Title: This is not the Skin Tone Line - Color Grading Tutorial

However, not everybody has the same looking skin, let alone are we always under white light conditions. So let's check out some examples in Resolve.
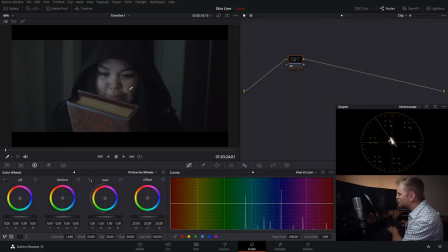4:16 So here we have a shot under normal white light conditions, and as you can see, her skin is sitting on that skin tone indicator line. But if we go further ahead in the shot, as you see she opens this book, we get this green light all over her face, which then pushes her way off that line.
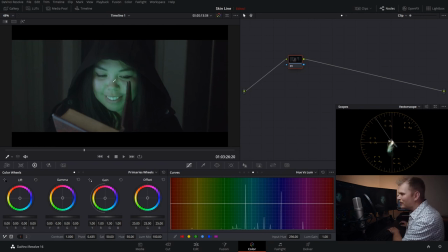4:33 Now the reason for this green light, if we go ahead further in the shot, is you can see there's kind of this magic effect that comes out of the book and illuminates her face. You can see that this green light puts us way off the skin line here, we're all the way down here, to better match our environment.
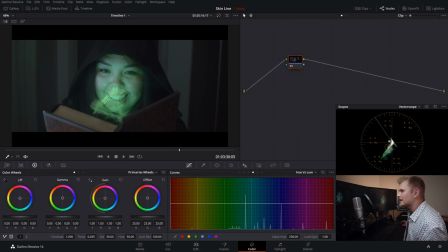4:51 Because this green glowing effect is being presented as a light source. And if you have this green light source in front of your actor's face, Well, it should make their face more green, right?
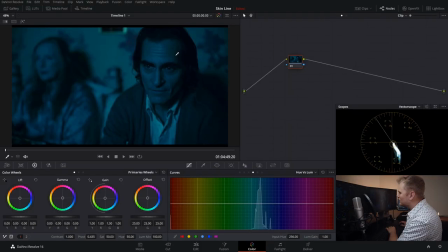5:02 And I'll show you another example of that from the Joker. So if we analyze this shot, we can see that his skin is definitely being pushed in kind of a cyan direction, and it's clear that there's some blue light source on his face, and you can even see it in his eyes. Now, I haven't seen the movie, but I'm guessing he's probably looking at a television or something late at night.
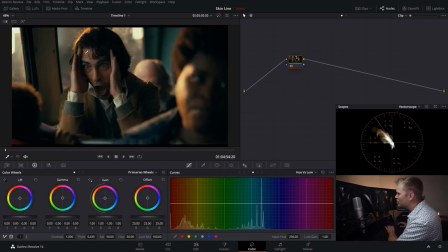5:20 But we can jump to another shot from the same movie of him in white light conditions, and you can see his skin is sitting right on the skin tone indicator line. And this can help give the viewer a frame of reference. So if we go to our shot here, we have him again in white light conditions, but we can go further ahead,
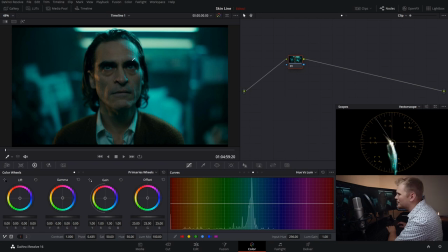5:36 and now we have him under kind of these blue lights where he's near the skin tone indicator line, but he's being pushed in that blue direction because of his surroundings. But it doesn't always come down to the surroundings or the light sources. The skin can be a different color for stylistic reasons.
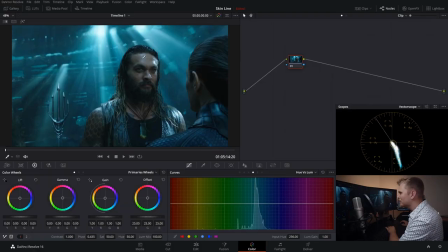5:53 Check out this underwater shot from Aquaman. So if we look at Jason Momoa's skin, you can see that it pushes more in that cyan direction.
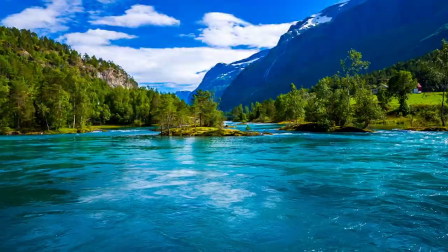6:00 And the reason why the filmmakers chose to do this, if you've ever looked at the ocean or a lake or even a pool, water looks blue.
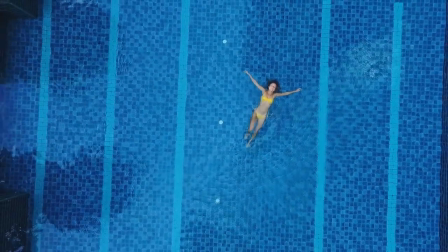6:08 And for it to look blue, that means that it's reflecting blue light,
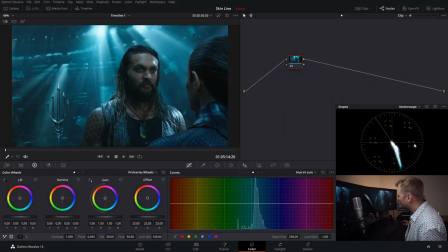6:11 but absorbing other colors of light. So if we look at our scopes, you can see that our blue and cyan colors are on this side. On the other side of the wheel that would be getting absorbed would be your red and yellow, where your skin would sit. And if you want to learn more about that, check out my underwater skin tones video.
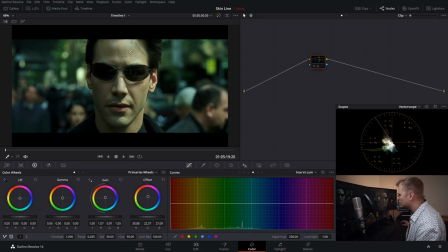6:27 So that's great and all for the underwater look, but if we skip ahead to this shot for The Matrix, you can see that his skin is sitting green, and even on this next shot here,
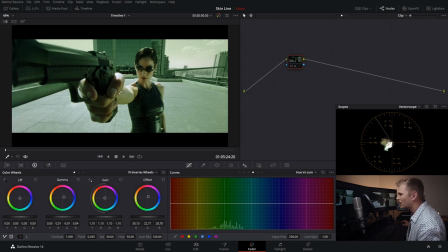6:35 you can see that her skin is also very green. Now this is more of a stylistic choice, as you can see everything around her is pushed more in that green direction.
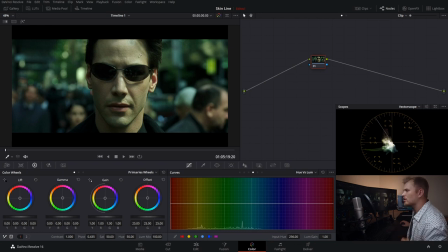6:44 Now, if we go back to the close-up shot of Neo's face here, so we can see that his skin and kind of everything else is green in this shot, but let's push it closer to how it looked probably on the day. So we're gonna push it more in that kind of magenta direction. Yeah, that's probably closer.
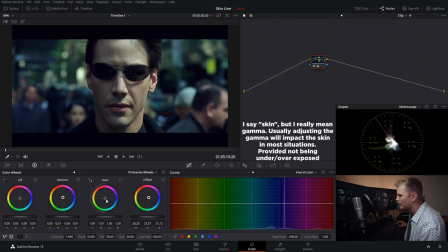7:01 Maybe we can push our skin up a little bit. And then maybe push a little bit more, kind of a red, orange there. There. So this is probably closer to how it actually looked on the day, but the final look that the filmmakers chose to go with was closer to something like this, and that's part of the beauty of filmmaking. It allows you to create your own world with its own unique look and style, and while it's great to have a vector scope with a skin line as a good reference point for where skin should be under white light conditions, you're not bound by that. The only thing you're really bound by is, well, creativity, I guess. I should note, especially if you're starting out, it's a great reference point for kind of the ballpark you should be in, especially if you don't have a color accurate monitor. It just lets you know that at least you're in the right field. Anyway, have yourself a good one. Okay, bye.